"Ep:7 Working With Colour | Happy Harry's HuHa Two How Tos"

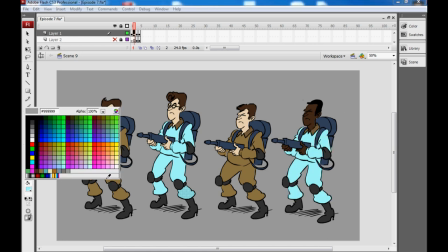711s
And Egon actually had a sort of platinum blonde hairdo, which is wildly out of character, but whatever, it seemed to stick and kind of worked for the character in the end.
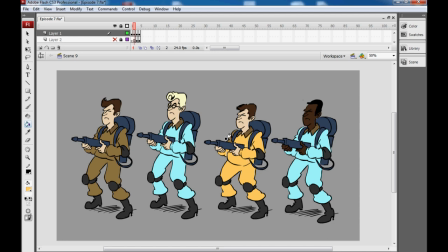722s
And Rey was given a sort of light tan color suit and oddly ginger hair that again fitted his character. Now that may seem sacrilegious to fans of the film that they changed the character's appearance so much but it really helped the characters all read
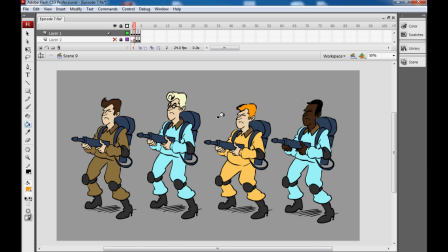739s
and it was much easier for people to follow the story and tell which character was saying what and doing what especially from a distance.
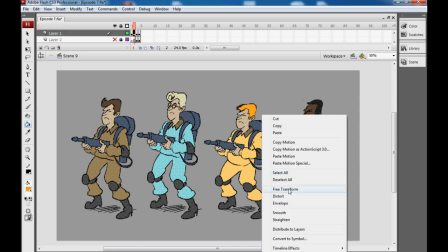747s
Now imagine you've got those same four brown ghostbusters shrunk down to be absolutely
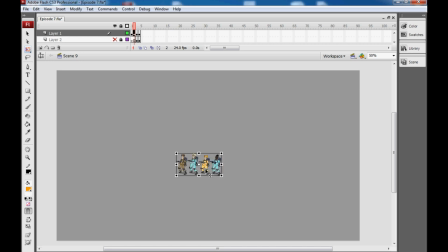752s
tiny on the screen That could cause real problems for being able to read who's who, but when the characters all have radically different colour schemes from one another, that's no longer a problem.
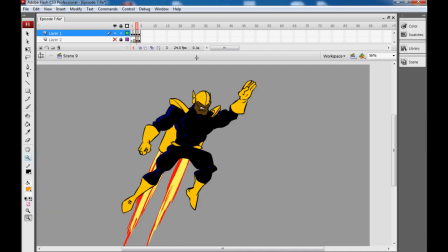763s
Another hugely important thing to consider when designing the colours of your world and your characters is how characters end up fitting into their backgrounds and sort of the silhouettes that they end up cutting.
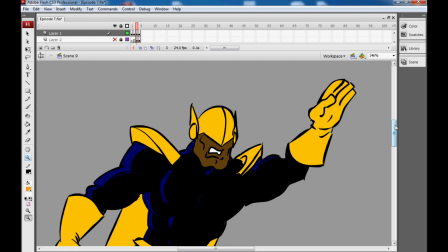775s
Now for example, I've got this sort of generic looking space superhero here. Yeah, I admit I'm not going to end up working for Marvel anytime soon, but whatever.
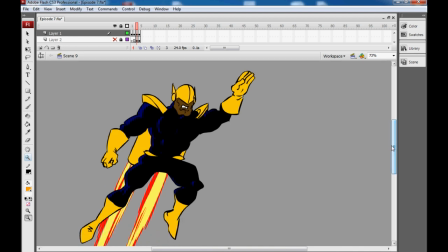783s
He kind of serves a function, and he's flying through space, and he looks pretty cool,
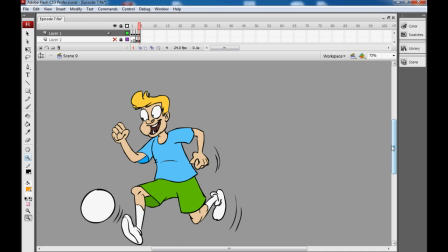788s
and here we have this goofy looking football kid and
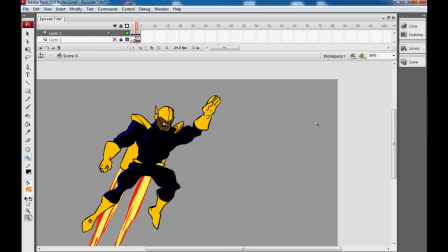794s
I'm not particularly proud of him now the characters by themselves are okay They're generic,
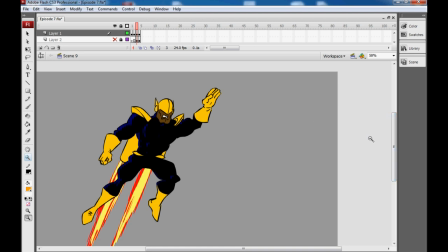799s
but whatever they they do what they're supposed to But if we put them in the settings that they originally designed for you can see how huge problems will arise
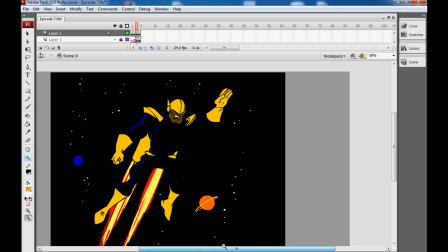808s
uh oh our space superhero who's dressed entirely in black doesn't stand out at all in his space background so if you know 90 percent of the story is him flying through space we'd need to do a pretty serious redesign for his costume to help him cut that silhouette in fact having a character
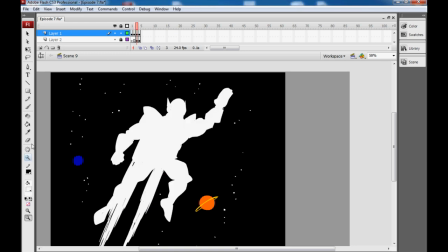827s
that's all white would would suit this far better guys sound like michael richards having a character who's dressed in white would suit this scenario far better.
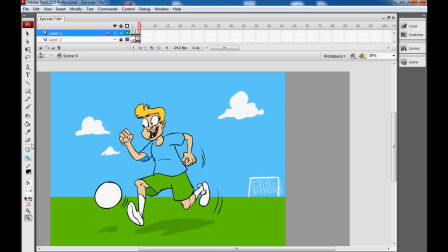838s
Now if we have ball boy here playing with his balls imposed on a blue and green background when he's wearing a blue shirt and green trousers or green trunks again he's cutting a pretty lame silhouette against that backdrop and that's a huge problem.
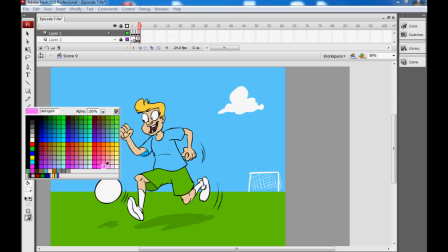855s
It would be far better to pick I don't know perhaps the complementary colours for the background that he's on so given that it's a blue maybe we could put him in possibly some sort of red shirt it's not exactly complementary but it fits far better and stands out far more and maybe against
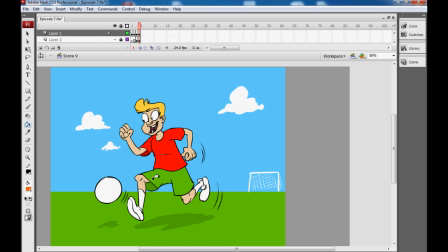874s
the green background something like an orange would look pretty good he's clashing a little bit but he fits now so much better and actually pops out so much better from his background now just while we're on
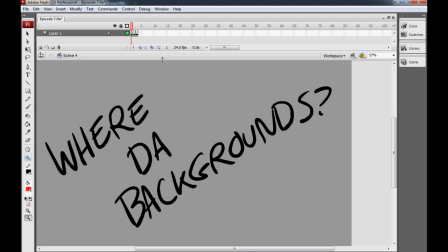888s
the subject of backgrounds i will get to backgrounds again in a future episode and we'll talk about the color principles of dealing specifically with backgrounds. Right now I'm going to concentrate on characters because there's still a lot to cover, especially with this little guy coming up who's got a problem with oversaturation.
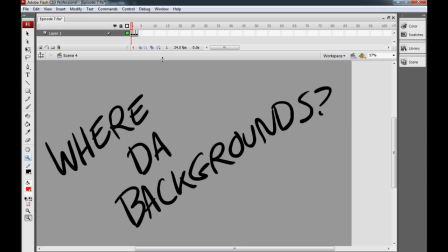907s
Be ready to avert thine eyes. Here we go.
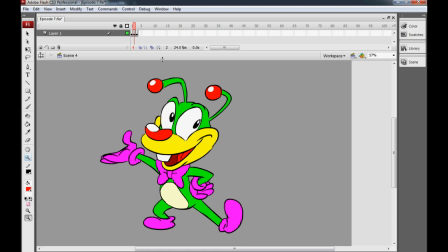911s
This little dude here is a kind of generic happy bug character that I've made
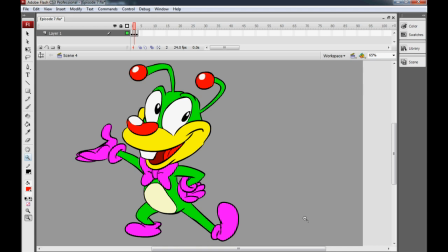916s
and every color in his palette even though he doesn't have that many colors they're all pumped up they're all pumped up to over 11 if you get that reference they are way too bright way too vibrant way too
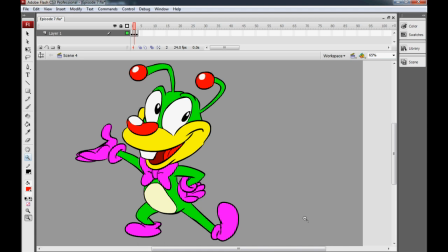931s
oversaturated and it's ugly it's too busy if the character has that much saturation then there's really nothing to sort of break up his form and nothing really draws your eye. Here's the same character again, pretty much using the same colours, but they're all muted a lot more, and he seems a lot more in control.
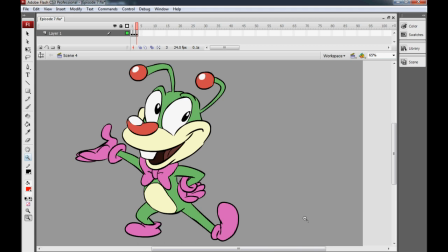951s
And there's no reason that if you have a character like this, you can't add maybe a few oversaturated areas.